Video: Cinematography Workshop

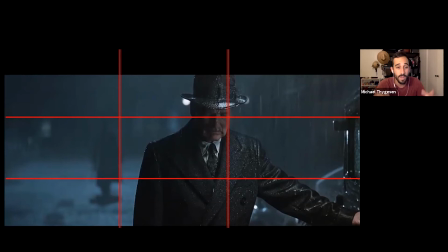[27:44]
which seems natural right oh I want people to focus on this I'm going to put that in the middle which happens a lot in action scenes just because they're editing fast so they keep everything kind of in the middle but with this like you said it's a little bit slower it's not as conventional of a gun shootout scene or anything so you want
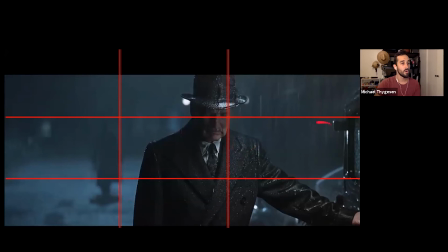[28:03]
things to be on a third and you can you can imagine this grid on your frame when you're doing it some cameras have it built in that you can turn on and you want your main subject to be on an intersection of these lines somewhere one of these four oppositional influencers it's where the
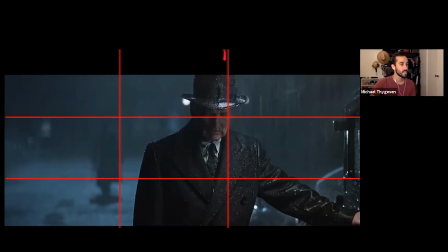[28:22]
audience is more likely to look right right so he is on the top this top line right that right line where it intersects the top right third yeah he's also larger in the frame which which means he's more important than the
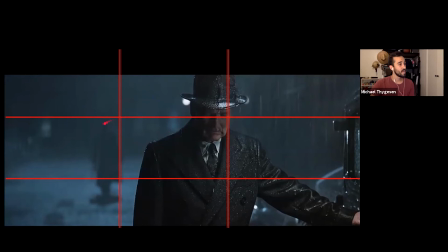[28:39]
subject who's but by putting him off to the side instead of directly in the middle it leaves space for tom hanks's character in the background so you can see him kind of provides information yes for sure
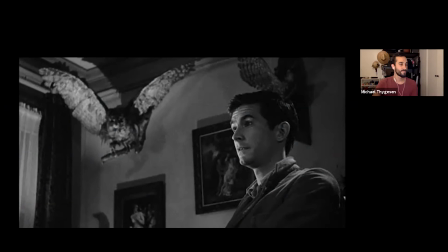[28:53]
cool all right let's look at the next shot this is psycho this is psycho um yeah so this this this is a classic hopefully everybody's seen this movie um
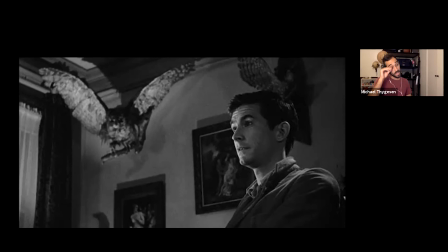[29:09]
but this shot's always kind of i think probably sticks in everybody's mind this is the way that It's framed, especially with that owl in the background. It kind of almost distracts you from the scene a little bit, I think.
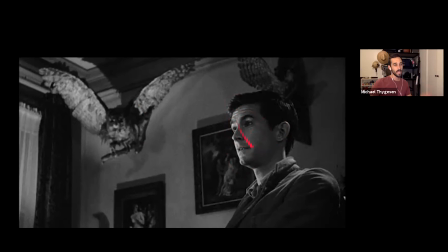[29:27]
Or I should say it distracts you from the character Norman, right? Like he's in the scene, he's talking, he's reacting in the scene, but you can't help but look at this owl. And it's very, very low resolution. But in the movie,
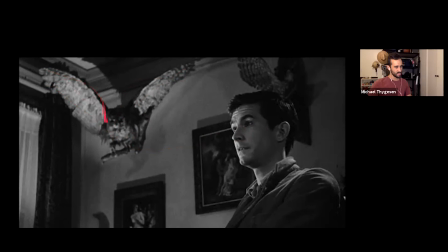[29:39]
it almost looks like the owl is looking straight at the camera or straight at Norman. and the owl's in this kind of um i don't know attack yeah or predatory kind of pose which makes it look dangerous which i think pretty obviously is meant to kind of symbolize the
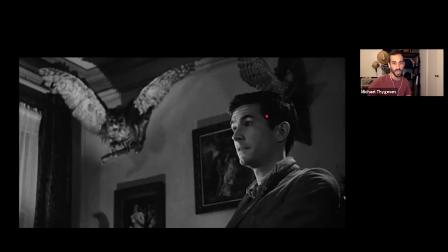[29:58]
the danger inside of his head right he's also a predator yeah um also the lighting like the light's coming from below right right yeah the lighting's coming from below you can see that shadow from the owl up here and the lighting is also the brightest on the owl which is also why your
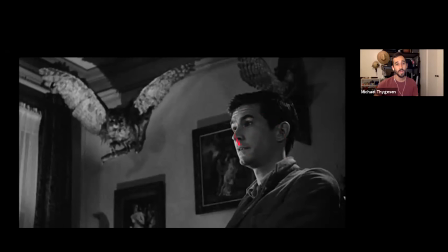[30:17]
eye gets drawn to it because it's it's brighter than he is right he's kind of we're on the shadow dark side of him I mean both literally and kind of figuratively right he's a dark character and yeah you're right the lighting from below makes everything look more sinister in real life whether you're
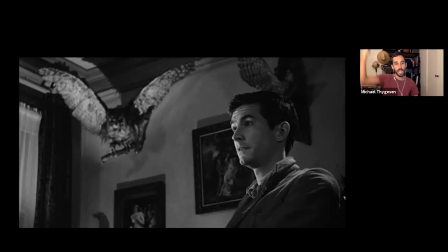[30:33]
outside and during the day or in like an office building or a school building lighting almost always comes from the top which looks natural and normal so to make something look unnatural and not normal abnormal you shoot it from uh you have the uh the lighting come from below and it looks very
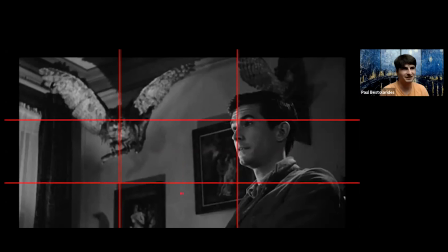[30:50]
unnatural which automatically kind of makes it look scary and creepy and unknown which is why people do that with uh like campfires they'll do stuff like this um i bumped my mouse but also follows the rule of thirds and norman and the owl are both on thirds right so they're almost like equals
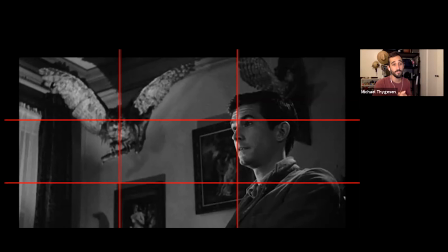[31:08]
in this shot which is interesting it's also a low angle uh looking up at him as a character what was that a lower the a low angle shot character has more power in the scene right yeah he has he has kind of he looks more uh yeah scary he has more power um
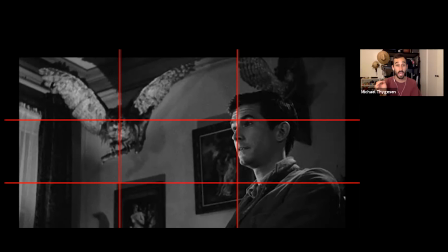[31:27]
and uh yeah what's interesting about this movie is i think if i remember right the whole thing was shot in 50 millimeters um which generally from most people um most people agree that 50 millimeters
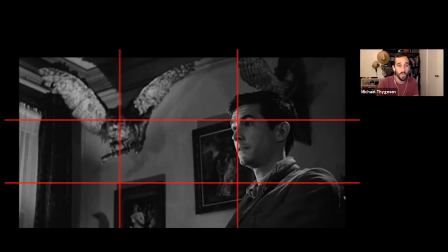[31:45]
kind of matches what the human eye views the perspective of the human eye um compared to like a
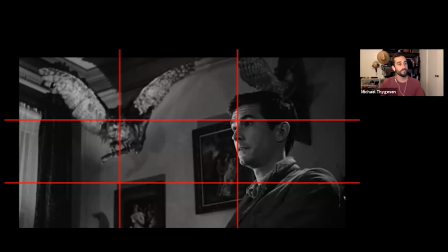[31:51]
wider lens or a telephoto lens um and hitchcock and his cinematographer uh john l russell probably chose a 50 millimeter because throughout this movie there's voyeurism everywhere right like the famous shower scene he's spying on
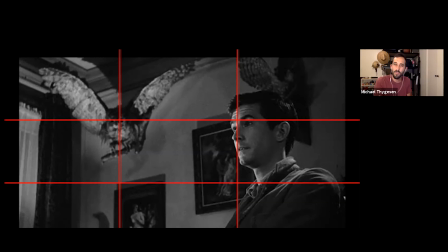[32:08]
her through a hole so by doing 50 millimeter the entire movie it really kind of makes it gives it a almost a documentary feel feels like we're kind of really watching this and it's i never thought about that actually yeah um
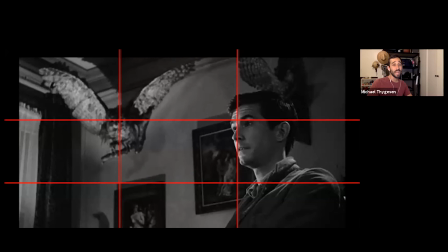[32:22]
interesting okay good to know i'm learning a lot already just well these last couple images.
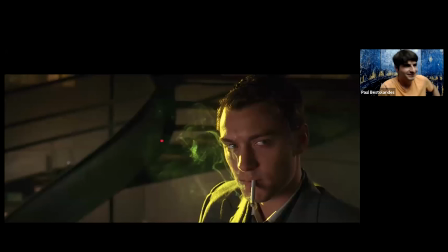[32:30]
That's why I'm here, Paul. Yeah. All right, next shot. Ooh, Gattaca. Gattaca. So you, this is another image that Paul put on here. I haven't seen this movie in such a long time.
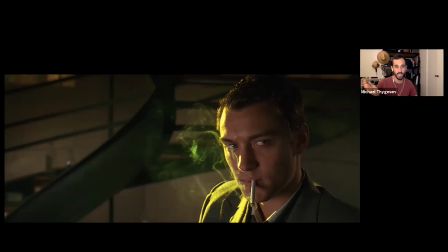[32:45]
So I tried to, I tried, last night I looked for it and I couldn't find it anywhere, like on any of my streaming services anyways. I'm streaming on Crackle, I think, right now. Oh, is it? Okay. yeah but i know it's commercials um anyways so again i'm gonna try to guess and you can tell me if i'm right or wrong from
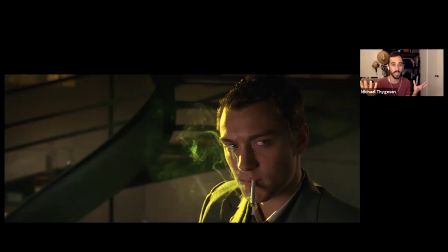[33:05]
what i remember from the story this character is kind of selling his identity to someone who is genetically less than him so that person can have a better life or something like that right for the most part yeah okay so so
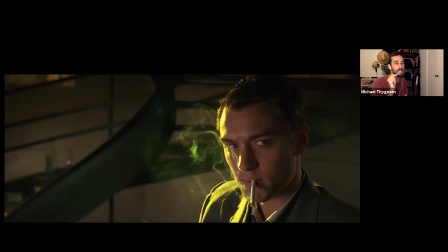[33:21]
i did some homework i cheated a little bit i did some homework and the cinematographer whose name i cannot pronounce um what was that it's polish i believe yeah i wrote it down he worked on three colors blue which
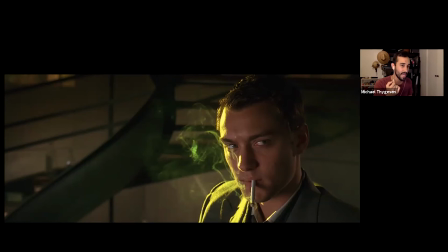[33:36]
is another film i read you watch yeah his name is slalomir idziak yeah something like that yeah he also did black hawk down yeah he did harry potter order the order of the phoenix um but anyways so
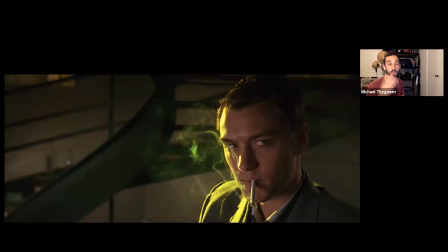[33:52]
he in this movie chose kind of three colors to stick to um so it's another really good example of color and it just happens to be also green uh but also in the movie is yellow and blue from what i did the homework on and the the character's kind of
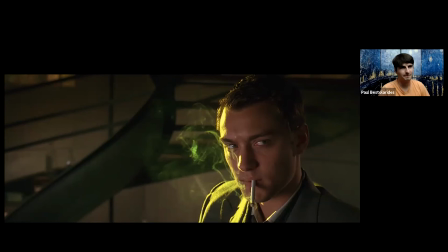[34:06]
past is represented in uh yellow i believe and then his his kind of his future or his evolution is into like a new life is blue and his transition from past to present to his like lesser life to his kind of better
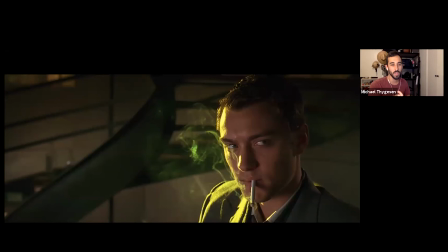[34:25]
life is done in green so this is when he the main character who is not jude law uh main character meets him and is going to steal his identity well not steal but buy his identity from him and so this scene is and the montage is green to signify a change and do you know what two colors make green, Paul?
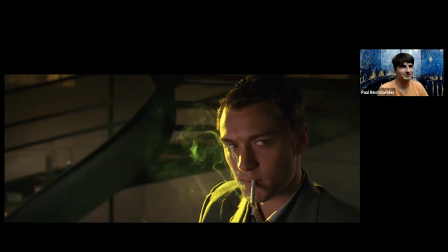[34:46]
Tell us, Michael. Blue and yellow. Crazy. His past and his future combined make his evolution. Wow. I'm learning so much. It is. It is interesting.
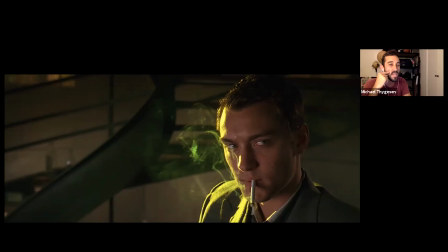[35:00]
And yeah, this is a good example of a movie that is way more colorful than a lot of modern movies are kind of willing to do. Yeah. You don't see too many colorful science fiction films. I know Blade Runner 2049 had a lot of color. This film was, I would say,
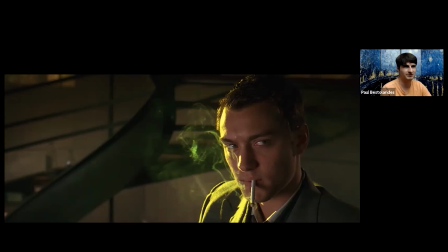[35:19]
this is like the first film to really experiment with color and minimalism with like the architecture and everything. Right.